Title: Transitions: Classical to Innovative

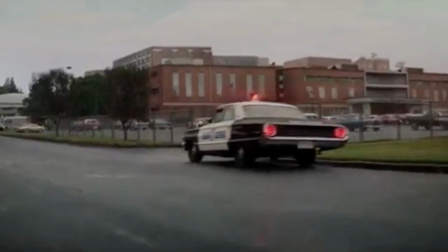0:00 Transitions in film have changed over time, much like film itself has.
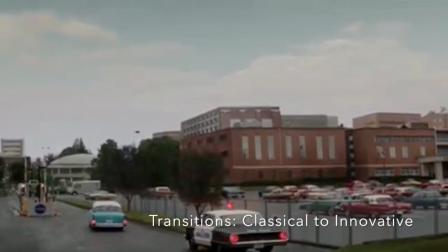0:03 As technology has evolved, so has the propensity of editors to include more innovative types of transitions, which stem out from the classic transitions.
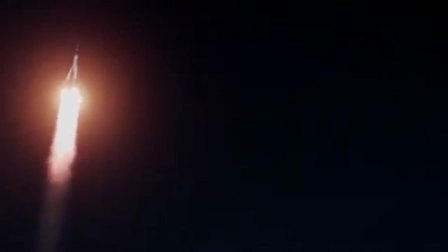0:10 For the purpose of this video essay, the classical transitions are the cut, the dissolve, the smash cut, and the wipe.
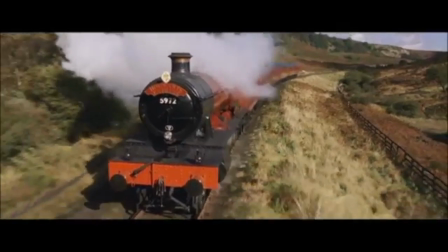0:16 One of the simplest and most often used transitions is the simple cut. Here, we cut from an exterior view of the train to the interior of the train.
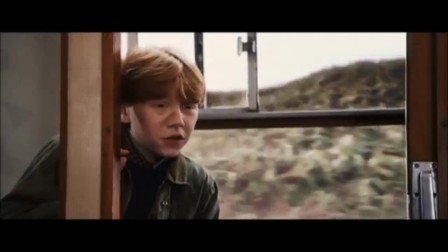0:25 Then, while the boys converse, a shot-reverse shot is employed, whilst only one of the boys is occupying the frame at a time.
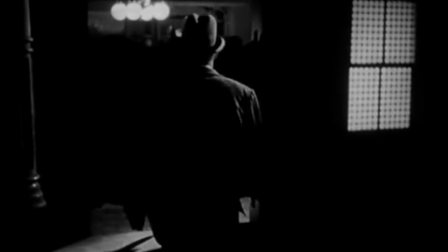0:34 Next, in this clip from Orson Welles' Citizen Kane, the movement of the pantry doors ushers in a long dissolve that moves the viewer from the first scene to the following scene.
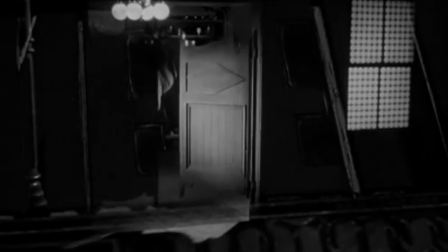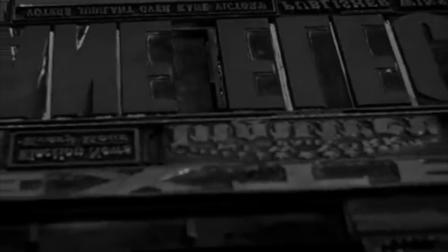0:48 With a million majority already against him.
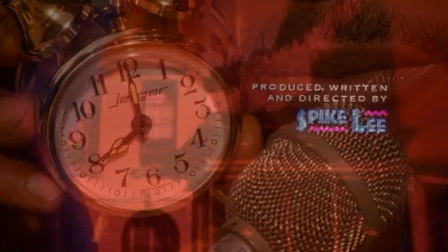0:52 As for this opening in Spike Lee's Do the Right Thing, a smash cut is used right in the beginning to cut from the credits straight into the opening scene.
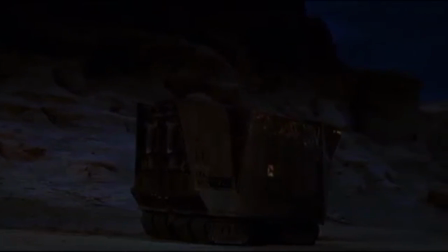0:59 Another technique is that of the wipe, which is used many times throughout the Star Wars movies to create the idea of an old,
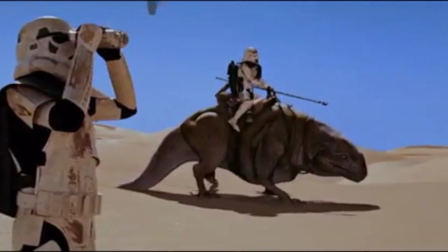1:05 antiquated look that comes from using this traditional transition that was often used in serials.
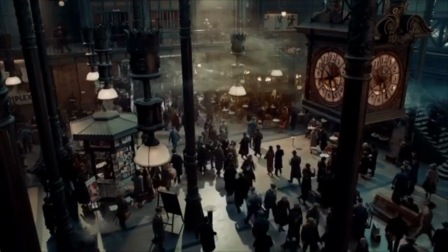1:13 An additional somewhat antiquated transition is that of the iris.
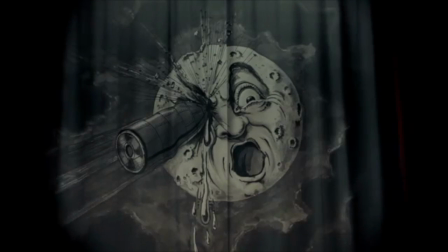1:17 Here, in Hugo, it is employed very interestingly, as the clip is featuring a real historical film within the film itself.
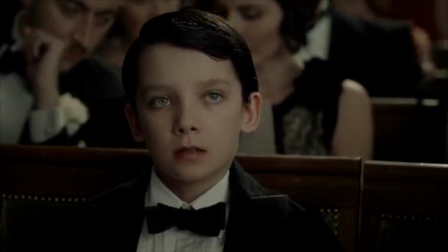1:23 This usage is nostalgic of the beginning of the film industry and the end of the 19th century.
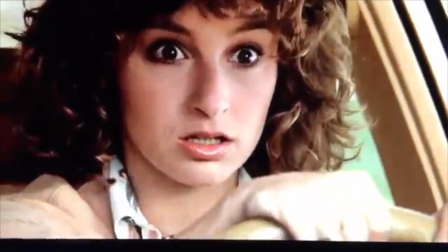1:32 In this clip from Ferris Bueller's Day Off, many different transitional conventions are used.
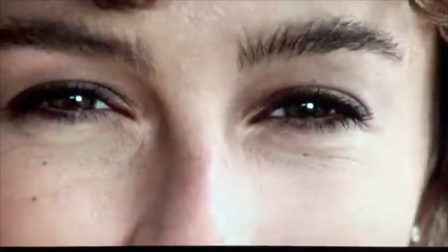1:37 First, we see the employment of regular cuts as the beginning of the sibling standoff begins.
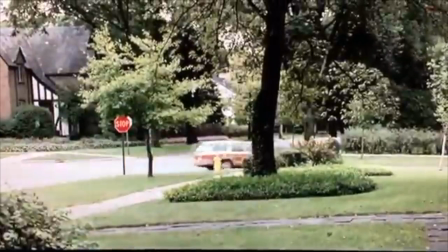1:42 As soon as we see Ferris run out of the way, we begin an action-filled, cross-cutting sequence between his run to the house and his sister's frantic chase.
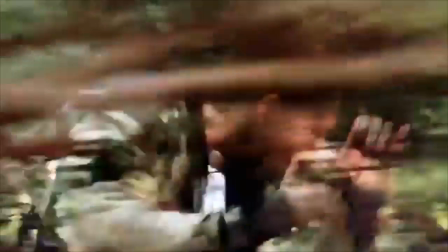1:51 The cross-cutting that goes back and forth between the two sequences serves to heighten the intensity of all that is occurring simultaneously.
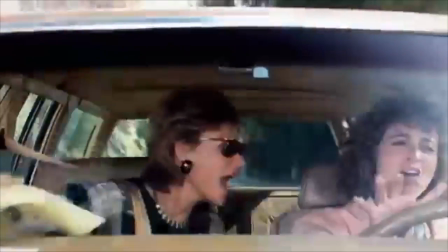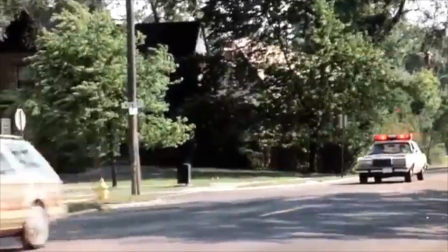2:04 In both sequences, others are involved, such as the policeman that begins to pursue Jeannie and the neighbors that Ferris runs past.
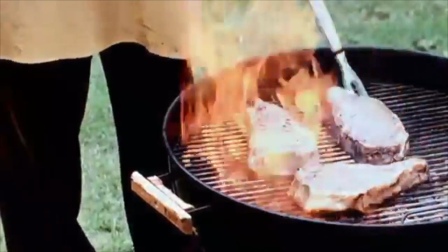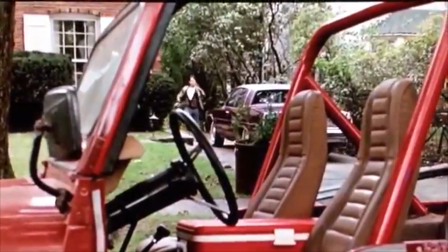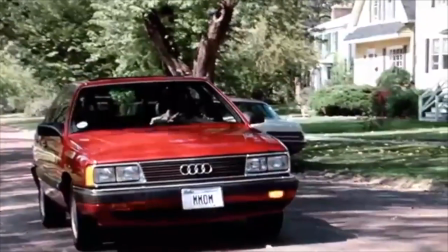2:20 At the end, a third plotline intersects the former two, as the father is shown returning home as well.
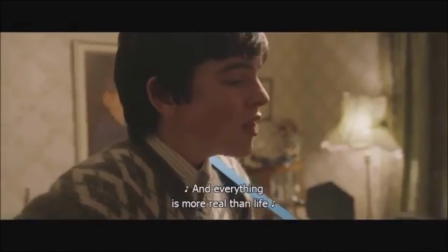2:28 Moreover, another sort of innovative transition is used in this clip from Sing Street.
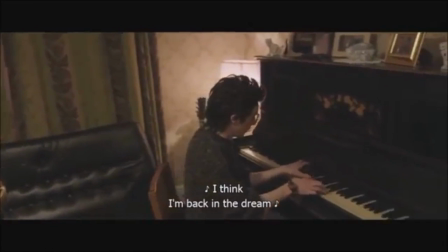2:32 In the debut of the clip, it is the middle of the night, and the only two boys in the house are the ones initially on screen.
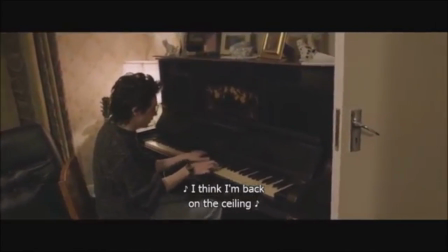2:38 However, in this transition, the camera moves, without cutting, by panning into a neighboring room in the house.
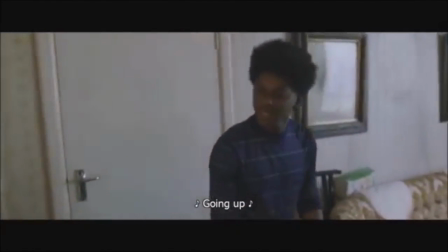2:44 Here, the instruments and musical accompaniments of their other friends join into the soundtrack, as their other friends also appear on screen.
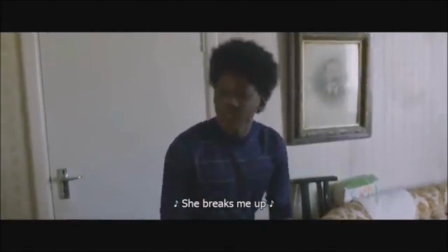2:50 Through the window, and due to the shadows cast, the viewer can see that it is now daytime, and the transition has occurred completely seamlessly.
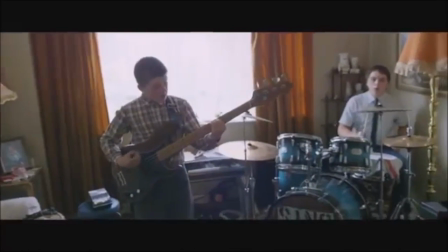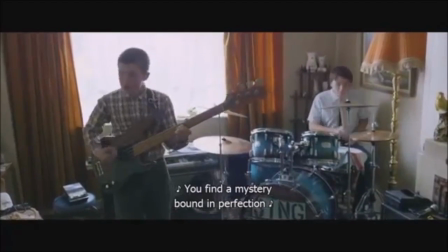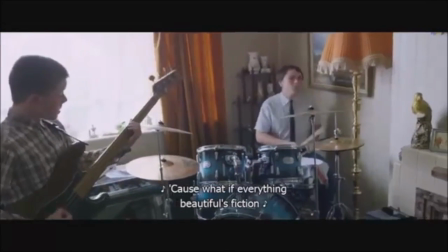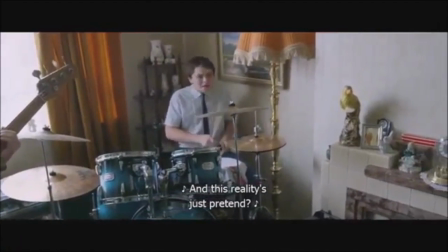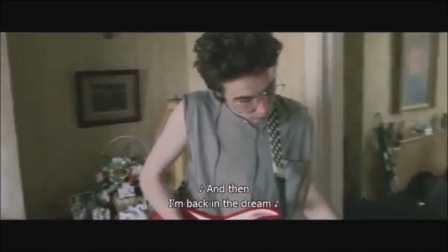3:17 As the pan continues, the boys from the beginning of the clip in the other room are shown playing with the rest of the band.
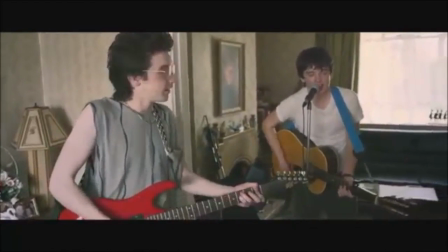Aside from live-action film transitions, there is also a lot of room for creativity in animated films.
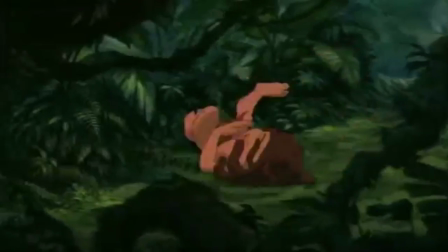3:32 In fact, because the transitions don't have to be realistically or physically possible, as in the real world,
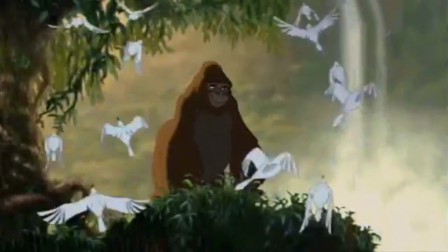3:37 animated films may have even more room for very creative transitions to occur.
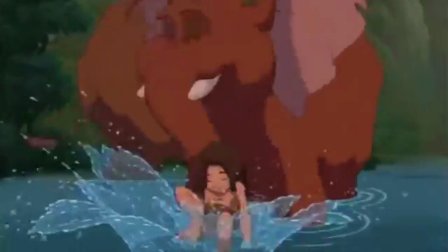3:41 Here, in this clip from Tarzan submerges underwater as a boy, but is then flung up into the air, spins around, and transforms directly into a man.
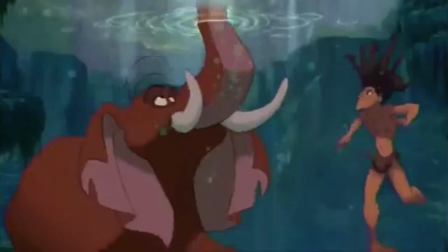3:49 This is another example of a seamless transition that occurs without any sort of cut, but that shows the passage of time all the same. Furthermore, another creative transition is when there's a graphic match, such as in these clips from Shrek.